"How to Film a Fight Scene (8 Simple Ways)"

what's up guys so in this video i'm going to be teaching you guys eight different ways to film a fight scene fight scenes are a lot of fun to film and
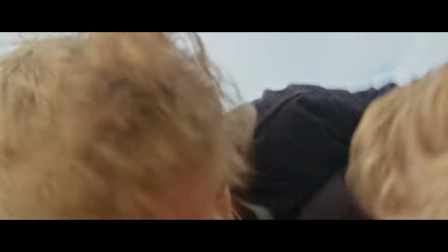[0:06]
it's you know most of the time it's pretty necessary for a story so as a good filmmaker you got to learn how to film fight scenes right so number one way of filming it is called a long lens stunt and basically you're very far away from the fight
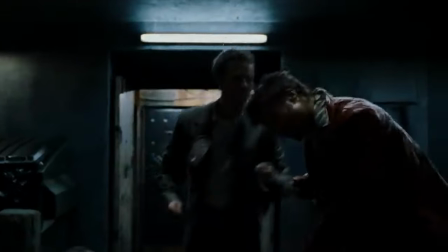[0:21]
and you have a longer lens where your lens is zoomed in and basically it's just kind of a wide shot of someone getting punched what sells this
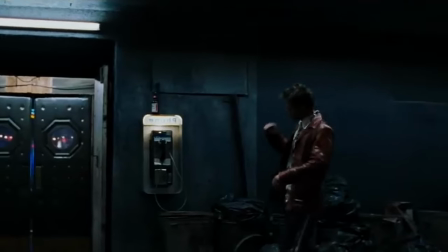[0:29]
is the way a long lens you know compresses the image once your actor punches the other actor like that right from the other side
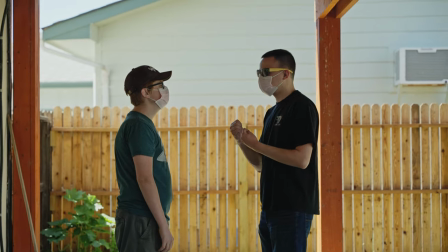[0:38]
you have this longer lens it compresses the shot making the punch look super realistic and they definitely use this shot in a lot of movies such as you know
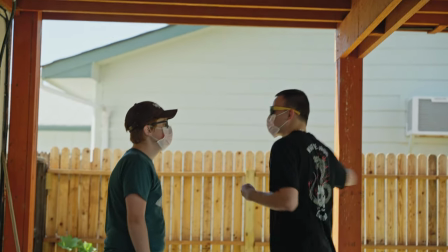[0:47]
fight club and keep in mind your actress does not need to punch that close to the face a few inches is good enough right and just because it compresses the image so much that it sells it and make sure they punch on the other side so not like this like like this you know so number two is called the speed punch so the camera is behind the victim of the punch and basically you filmed your victim looking at
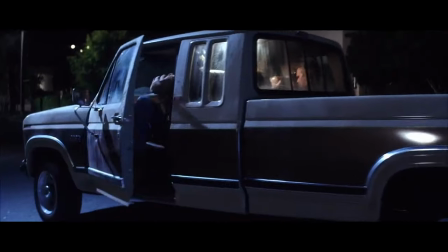[1:10]
your main character who's doing the punch right and you film this as your main character gets closer and make sure the main character is center-framed and
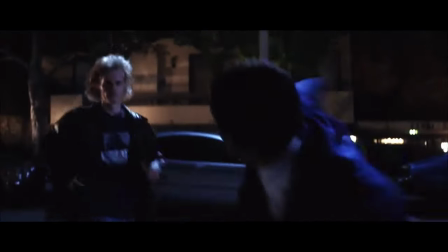[1:18]
as he goes for the punch you pan the camera with the characters like swing and as he finished the punch you know the super impactful punch you stop the camera you just follow the momentum of the punch and it shows that you know one punch is all the way to tuck and just keep that camera movement fast right it's a very fast punch just because how fast everything is going you know being a few inches away should be enough
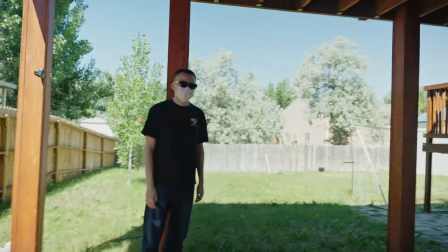[1:41]
to sell it just because the camera motion blur and everything just makes it a super simple stunt look super you know realistic and really cool so another aspect of fighting is you know them shoving someone into a wall onto the ground or some kind of bear hug right and basically to sell
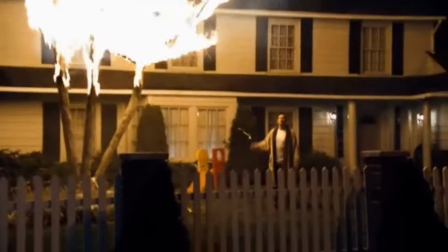[2:00]
this you can have it where the audience feels like they're in the scene and to
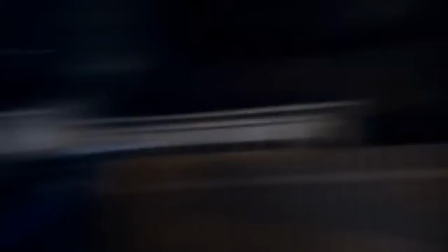[2:05]
do this it's called matching motion and essentially your camera follows the
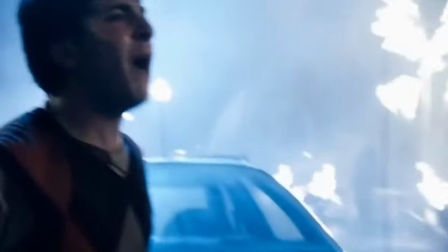[2:10]
actor's motions right so if your actor comes in and bear hugs and shoves them into the wall right the camera could be on the side and it just follows the action and as they land into the wall we're onto the ground that's when your camera you know goes to abrupt stop and you know you can do like a push in right or you can just pan to the side or anything you'd like but doing this
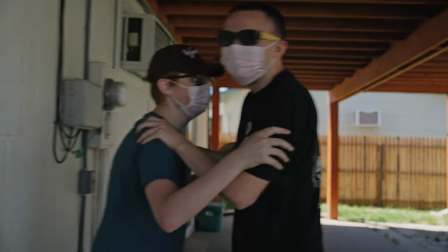[2:33]
just makes it look like the audience is part of the action so keep in mind in this shot you need to make sure that the camera is focused on one actor and you know make your scene look a lot better so number four is called the knockdown and basically what happens is you film your actor getting punched
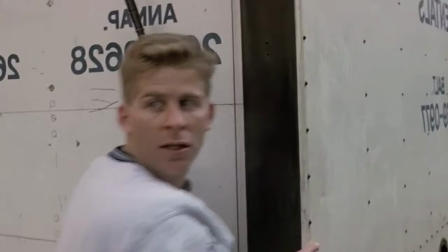[2:49]
by the attacker and the camera's behind the attacker right so he does the punch and your actor you know fakes getting punched and instead of
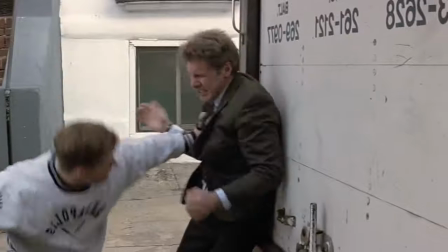[2:58]
you know actually falling onto the ground which you know couldn't resolve in their injury they can just gently like you know squat down and sit down onto the ground like they just got knocked on the ground right and as they get out of the site you move the camera onto ground level with
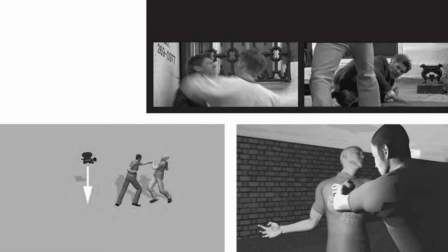[3:12]
your actor who got punched to sell this effect even more is if you're after getting punched on the ground your attacker still goes and
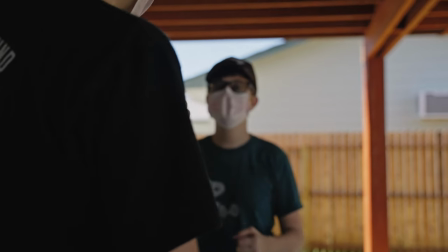[3:20]
lunges at the guy on the ground right and that can sell it really good and this could you know be very impactful without causing anything you know dangers with your actor the fifth way is called cutting for impact and basically what it is is you have a shot of your actor and a lot of times in movies you know you use your legs you know use your feet to kick you know you're not always just hitting with your fist right so
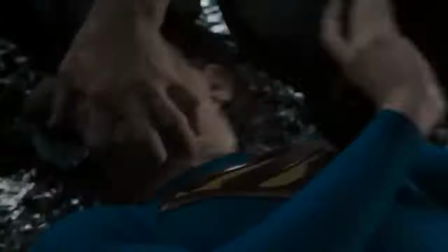[3:43]
what you can do is have a shot of the guy you know kicking right so then it cuts the guy being kicked and you can
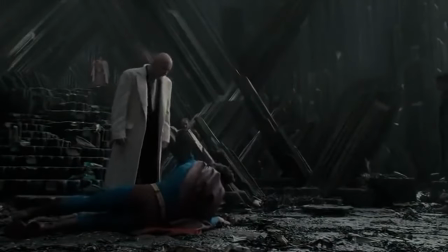[3:50]
fake this really well so two shots one shot is your attacker right he's the one doing the kicking and to do this you want to get close to
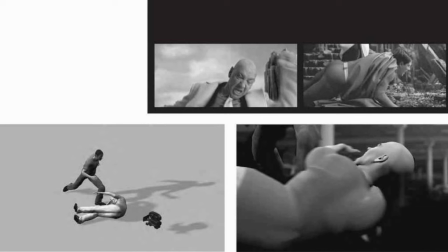[3:57]
the attacker and you want to have the camera kind of shooting up just to show you know the power dynamic is you know he's above the other guy and also have him kick something soft you know like a pillow or something don't just kick thin air just because it looks fake and you
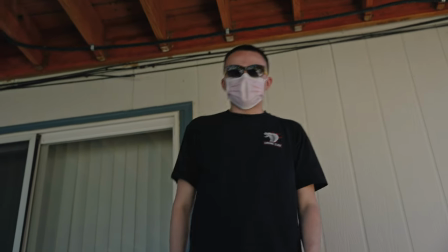[4:11]
know he's doing that right and then you cut to him uh the shot of the ground level and the guy being kicked right and when you call action the
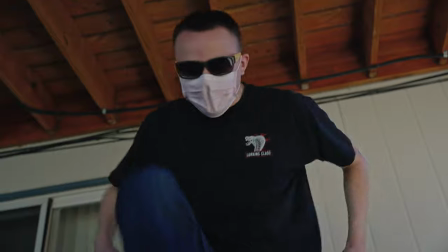[4:18]
attacker could just be pulling his leg away right this is after the kick and you're after recoil is to you know show the kick
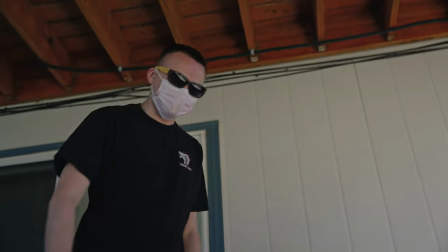[4:24]
and then basically when you're editing it have two kicks of your attacker's face and you know his reaction just to show the audience what's happening
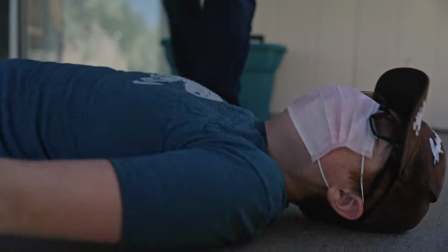[4:31]
and then for the third kick you can you know show the guy being kicked on the ground and I think that can you know work really well if you can edit it good all right the sixth way is when your actors are fighting right they're gonna end up on the ground so
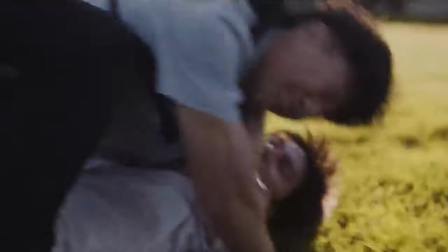[4:43]
once they end up on the ground you know you do the two over the shoulder shots right one is to see the guy on the top and the other
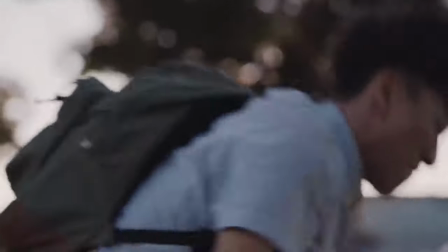[4:49]
one is to see the guy on the bottom and this shows a very good power dynamic you know one's on top one's on the bottom and And most fights are like this.
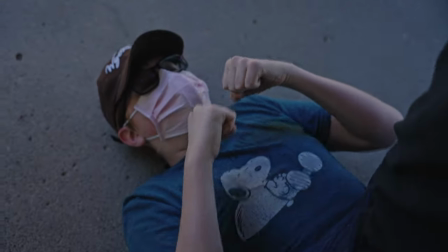[4:58]
To be able to do this, you know, it's pretty easy to film the guy on the ground. But to film the guy on top, it's usually harder just because you're going to be so low to the ground, even without a tripod.
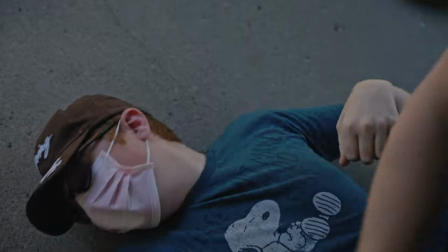[5:07]
It's still really hard. What you can do is just get a platform. Your actors could be on the platform.
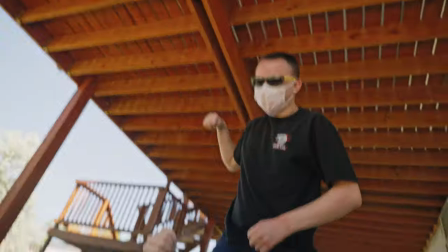[5:12]
You can have the same distance for both shots and make sure you're using the same lens in the same distance away.
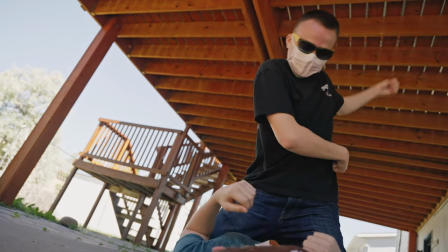[5:17]
When the actors are on the ground fighting, I think that adds a level of intimacy and shows how personal the confrontation is. so the seventh way of filming a fight scene is off-screen violence so a lot of times when you're filming you don't want to just show like the disgusting nature of
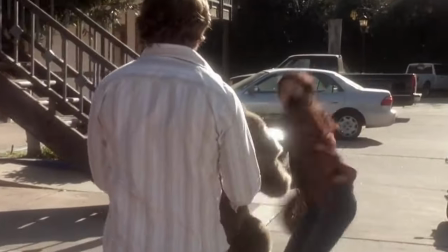[5:31]
him you know beating someone with a hammer or like a you know an axe and have blood everywhere you know it could be hard to film that right so
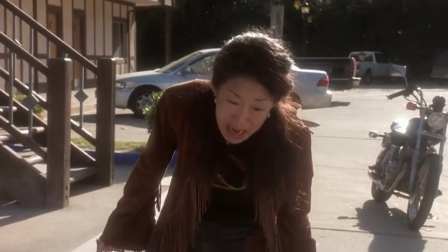[5:39]
what you can do is have the shot of just your actor who's doing the hitting and you don't have the person being hit in
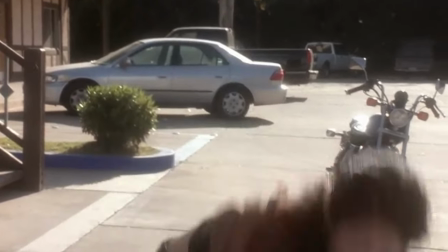[5:46]
frame and to do this you want the camera waist level pointing up at your main character who's doing the hitting and what you want
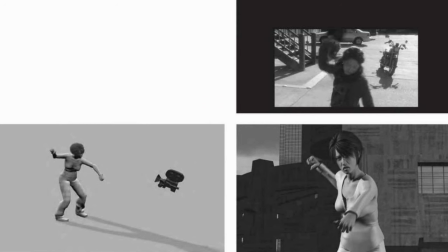[5:52]
to do is start off the shot with the victim in front of them standing and then they could do a hit and they're on the ground and they continue
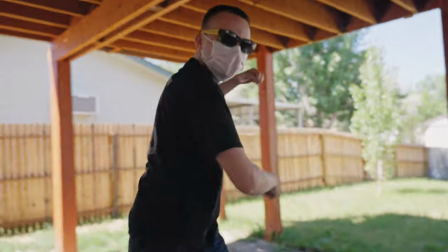[5:59]
to be but it's off the screen right and you can do you know put some blood in a spray bottle and spray it or something and
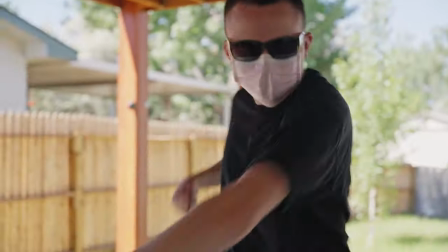[6:06]
make sure you have some padding on the ground or so they can actually be hitting something so they're not just hitting air and you know hitting air always looks fake all right so number eight and that is to show the defeat at the end of the fight i think this is important because this is you
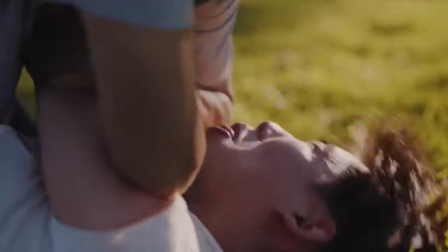[6:19]
know the conclusion of the fight and you kind of want have a moment after the fight where the characters you know either they're like
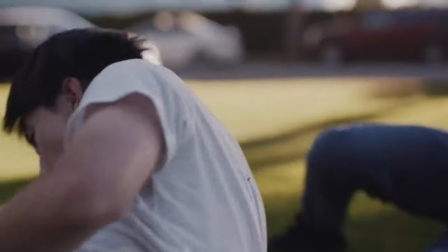[6:27]
oh my gosh what did it do or be like let's freaking go you know you're freaking loser or whatever you want a shot you know either
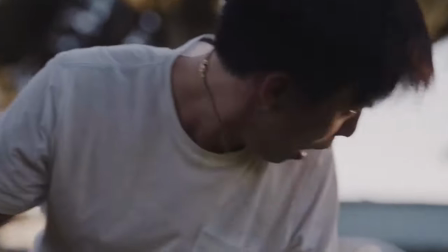[6:34]
from the side or from the ground pointing at the guy that's winning the fight you know he's beating on them as he's doing that the other guy
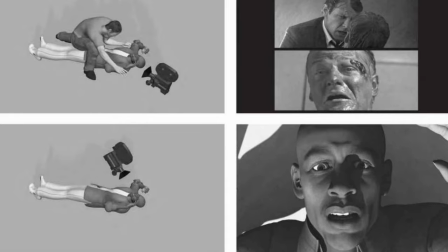[6:42]
slowly like you know falls back you get the reaction shot of your hero and there could be a guy in frame and he just falls out of frame right and then
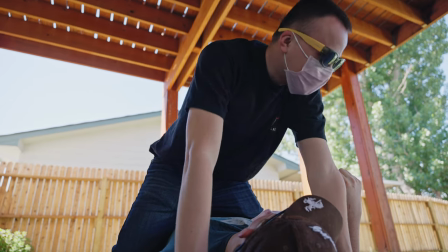[6:50]
you cut to a reverse angle basically of the guy on the ground to show that the fight is over and everything's good yeah here are eight different ways you can be shooting a fight scene or i guess you can call it eight different steps of shooting a fight scene you know just keep in mind there's a few pointers just be safe and you know use editing to your advantage you know you know sound design is very important to selling the effect having a lot of quick cuts could sometimes be very good to show the intensity of the fight i don't know depending on the story it'd be good if the actors could be saying something like get the f off me or you know what are you doing or something like that you know just not be just dead silent when they're fighting because usually it sounds kind of awkward especially in beginner student films right so so you know just make sure you're trying to sell it as good as possible without being very unsafe with your act you know We don't want to see a movie where they're actually beating the crap out of someone. Anyways, I hope, you know, these tips were helpful. Good luck in your future filmmaking endeavors. I'll see you guys in the next video. Peace out.